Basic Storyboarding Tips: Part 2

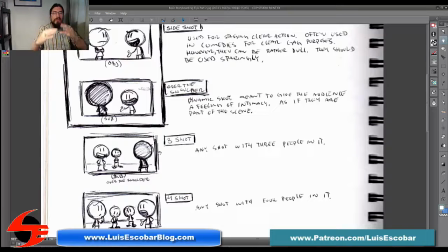(4:04)
What you want to do is you want to avoid flat, just square shaped shapes within the frame. Kind of anything that kind of echoes the frame,
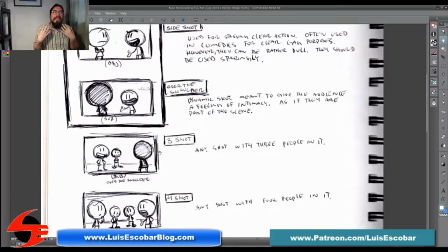(4:20)
you kind of want to break it up to give the audience a sense of space, of depth. Okay, so that's one of the tricks you do, is you want to vary the sizes of the shapes within the shot.
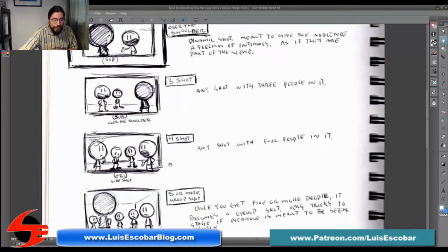(4:37)
The next type shot is a four shot, where you have any shot with at least four people in it.
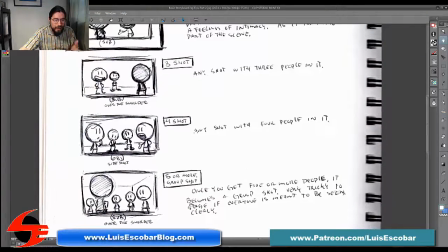(4:44)
And then we have five or more is a group shot. And again, this is another over the shoulder. The three shot is subjective over the shoulder here, and this is a objective side shot of a four shot.
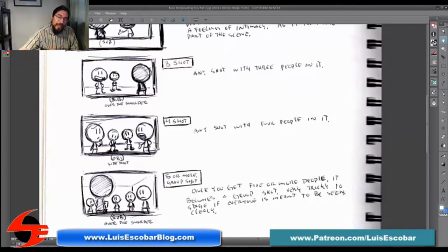(4:58)
But you can also have a over the shoulder with a four-shot. And this is a subjective over the shoulder with a five-shot, or it's a group shot over the shoulder. Okay, and the same thing goes with an establishing shot.
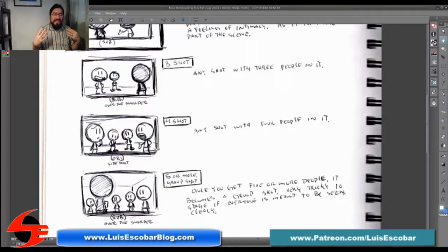(5:16)
But again, uh, it's either going to be some kind of side shot that shows depth of the characters, or over the shoulder, or whatever, as long as you're varying the shapes.
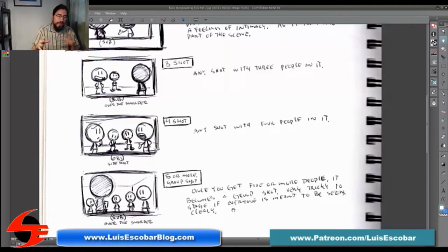(5:30)
Okay, so these are the, once you start introducing groups or groups of people or more than one person in the shot. Now, there are some shots that tend to have a little bit more emotional resonance.
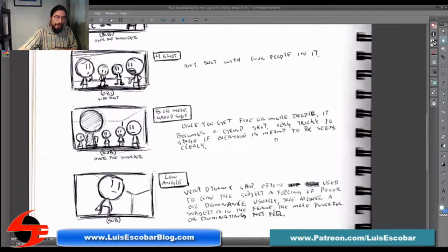(5:46)
So what we're going to talk about next, and that is the low angle, where you have the camera very low. It's also called a worm's eye view because it's as if a worm has a camera looking up. Now, a low angle can be very extreme, or it could be slightly less extreme.
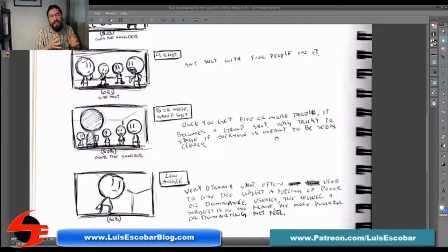(6:06)
It doesn't have to be as extreme as I drew here. But this is a low angle shot is a very dynamic shot, often used to give the subject a feeling of power or dominance. Usually, the higher a subject is in the frame, the more powerful or dominating they feel.
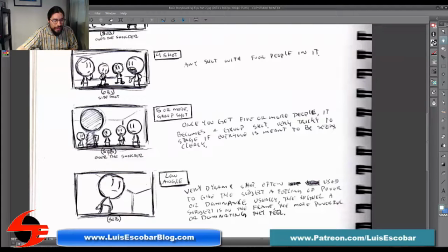(6:23)
So, for example, this shot here, we have this character larger than everybody else. So he feels more dominant than these characters who feel more diminished, as opposed to these who are equal in size.
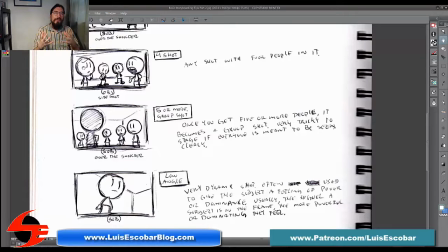(6:39)
You don't get that same kind of feeling of one is more powerful. You can set it up so that maybe this person is sitting and then this person is taller than that other person, and that would be a slight up angle on that person, so it's a low angle shot
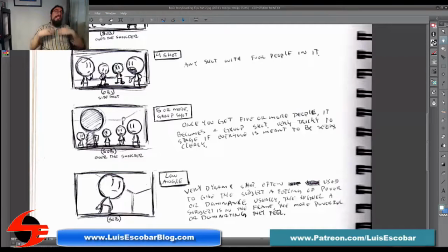(6:58)
from over the shoulder. So, you know, it's a variation. What I'm talking about here is lowering the camera just enough so that somebody is larger in the frame, bigger in the frame. It could be as extreme as I put it, or it could be a lot more subtle.
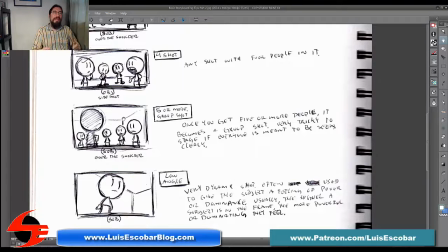(7:14)
But as long as the camera is lower than, say, maybe the person's belly button, or at waist high, or at the knee high, or at feet, it starts becoming much more of a low angle shot. Okay, as long as you have a feeling of looking up at the person.
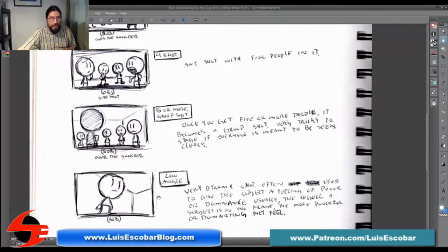(7:32)
Okay. The next type of shot we've got is a high angle shot.
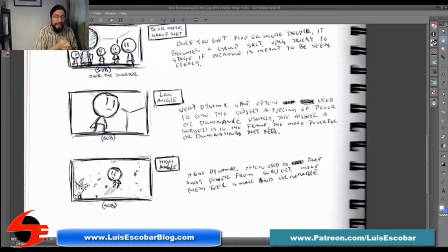(7:38)
And again, this is a very extreme case on my part. I did it. And by the way, the low angle shot I say is subjective because this one specifically feels like it's very subjective. You feel like you're being dominated. This is the subjective shot too, because you're looking down at the person. This is a high angle shot.
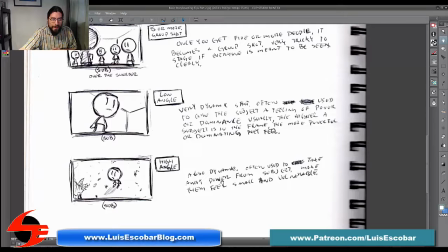(7:57)
Also dynamic, also often used to take away power from subject, make them feel small and vulnerable. You know, often you see this when somebody is sad.